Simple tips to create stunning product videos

Hey, Ronald here, I hope you enjoyed the video, I actually got this Gin Explorer box as a birthday present and I thought I should make a quick video about the process of creating your own gin. I filmed the entire video in my little studio here and I will give you 10 quick tips how you can create great looking product videos. Number 1, create yourself enough space to work in. The whole video was filmed on this cupboard here, it has rolls beneath so you can move it everywhere you want.
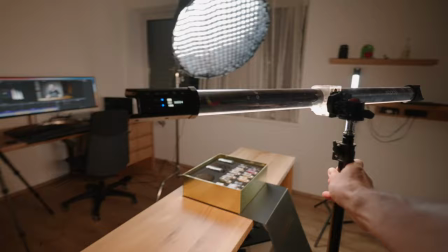(1:04)
I put it in the middle of my room. That way I could film and light this area from all sides.
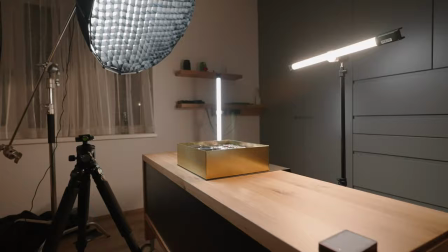(1:10)
And that's important because you have multiple stands, you have a tripod for your camera, you need some space for that. Create depth. Place your object anywhere where you have some distance to the background. In my case I use this gray cabinet as a background because it's simply more interesting than the other white walls I have in the studio.
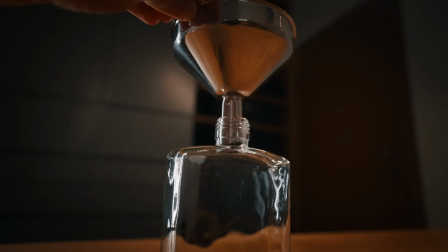(1:28)
That way you can easily separate your object from the background when you use a lens with a shallow depth of field.
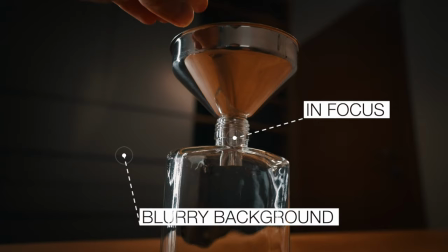(1:34)
Your product is in focus and the background blurs out nicely.
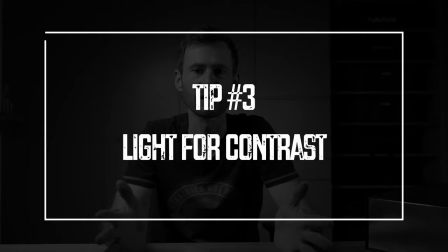(1:37)
I have used a pretty standard f-stop of f2.8 for this video and since this is not too shallow, you need some distance to the background to get a nice blur. Create contrast with lighting. Most of the time I used two Godox TL60 tube lights, one with 3200K and one with 5600K.
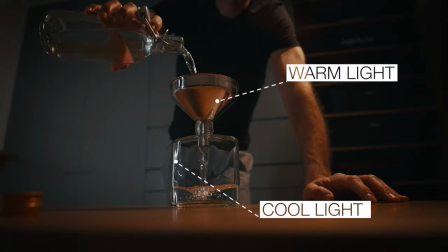(1:55)
That way I created contrast with a warmer and a cooler light.
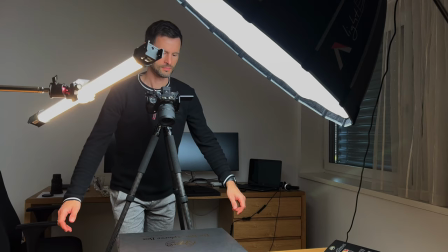(1:58)
For the intro shot and whenever I had to light the whole surface of the cupboard, I used a bigger softbox with an aperture light in it because the TL60 was simply too weak. I decided not to use RGB lights for this video because I wanted to keep it kind of natural.
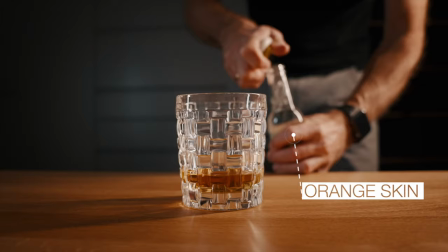(2:13)
The warmer orange light looks good on my skin, on the hands you can see in the video, and supports the orange or yellowish color of the gin in the bottle.
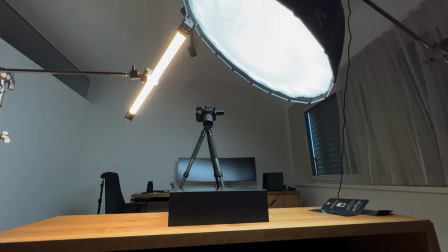(2:22)
Create variety. With that I mean shoot from different heights, from different angles, with different focal lengths. That gives you a lot of possibilities in your editing. The next tip is to create camera movement.
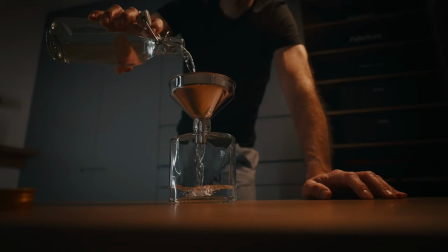(2:34)
To be able to film this orbit shot in such a short time, I used a motorized slider.
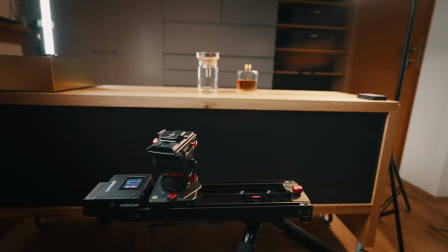(2:39)
Since I wanted to slow down the footage and still see a wide camera movement, the slider had to move very quickly. I gave it 3 seconds to move the whole distance around me.
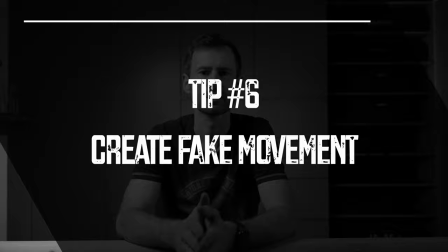(2:49)
I used the iFootage Shark Slider Nano for that, which is able to move the camera that fast without any jitter. Create fake movement. If you have a lot of static tripod shots like I do, you can simulate camera movement in post-production.
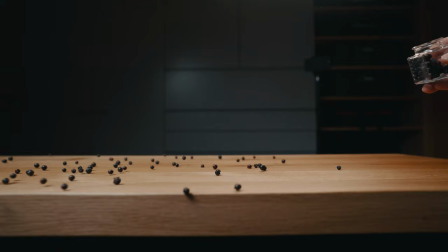(3:02)
A very simple way is to add a Ken Burns effect, like I did it here on this shot.
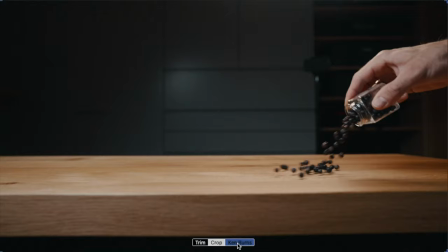(3:07)
That's a bit too static for the vibe I wanted to have in the video, so I created a Ken Burns effect that starts on the right and ends on the left. Of course, you have to consider this when you film your scene already, because you have to film it a bit wider, to be able to crop in later. Manual focus is your friend. Modern cameras like my Sony a7S III have great autofocus,
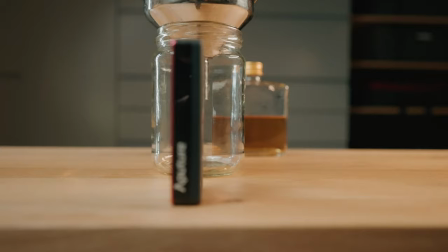(3:28)
it works pretty well when you have to track faces, but if you have a lot of objects in your scene with different distances to the lens, the camera doesn't know what you want to focus on. So use manual focus to not confuse the autofocus of the camera and not get this weird looking focus hunting.
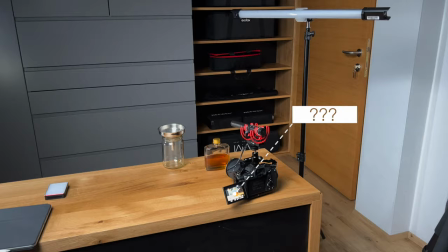(3:44)
The next tip is use a monitor. Camera monitors are too small to see something from the distance.
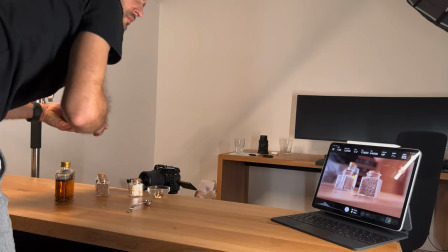(3:50)
When you film alone, It's necessary that you see in real time how your image looks in camera when you change
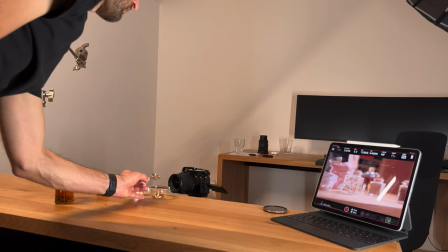(3:56)
something on the lighting on the background and so on And this is when a larger monitor comes in handy, especially a wireless one I use an app called monitor plus which is only for Sony cameras, unfortunately But it works on my iPad and on my iPhone I like it much more than the native Sony imaging edge app First because the connection to the camera is more stable and second because you have
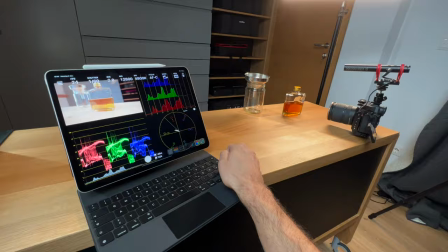(4:18)
way more options You can immediately apply LUTs to your log footage, check your focus, switch to false color and so on.
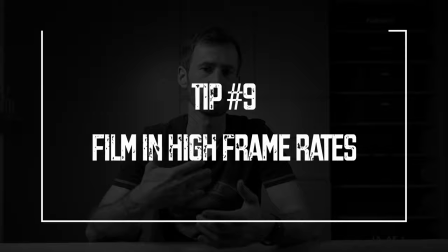(4:26)
A very nice app for about $18 and a huge time saver. Film in high frame rates. Our job as a videographer is to make everything look cooler than it actually is. To let people see things that they wouldn't see in real life. Filming in 120 frames per second lets you slow down your footage to a fifth of its
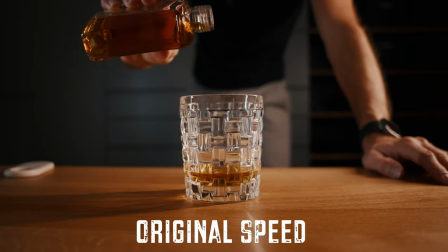(4:43)
original speed and you have to admit that this looks much cooler than in original speed.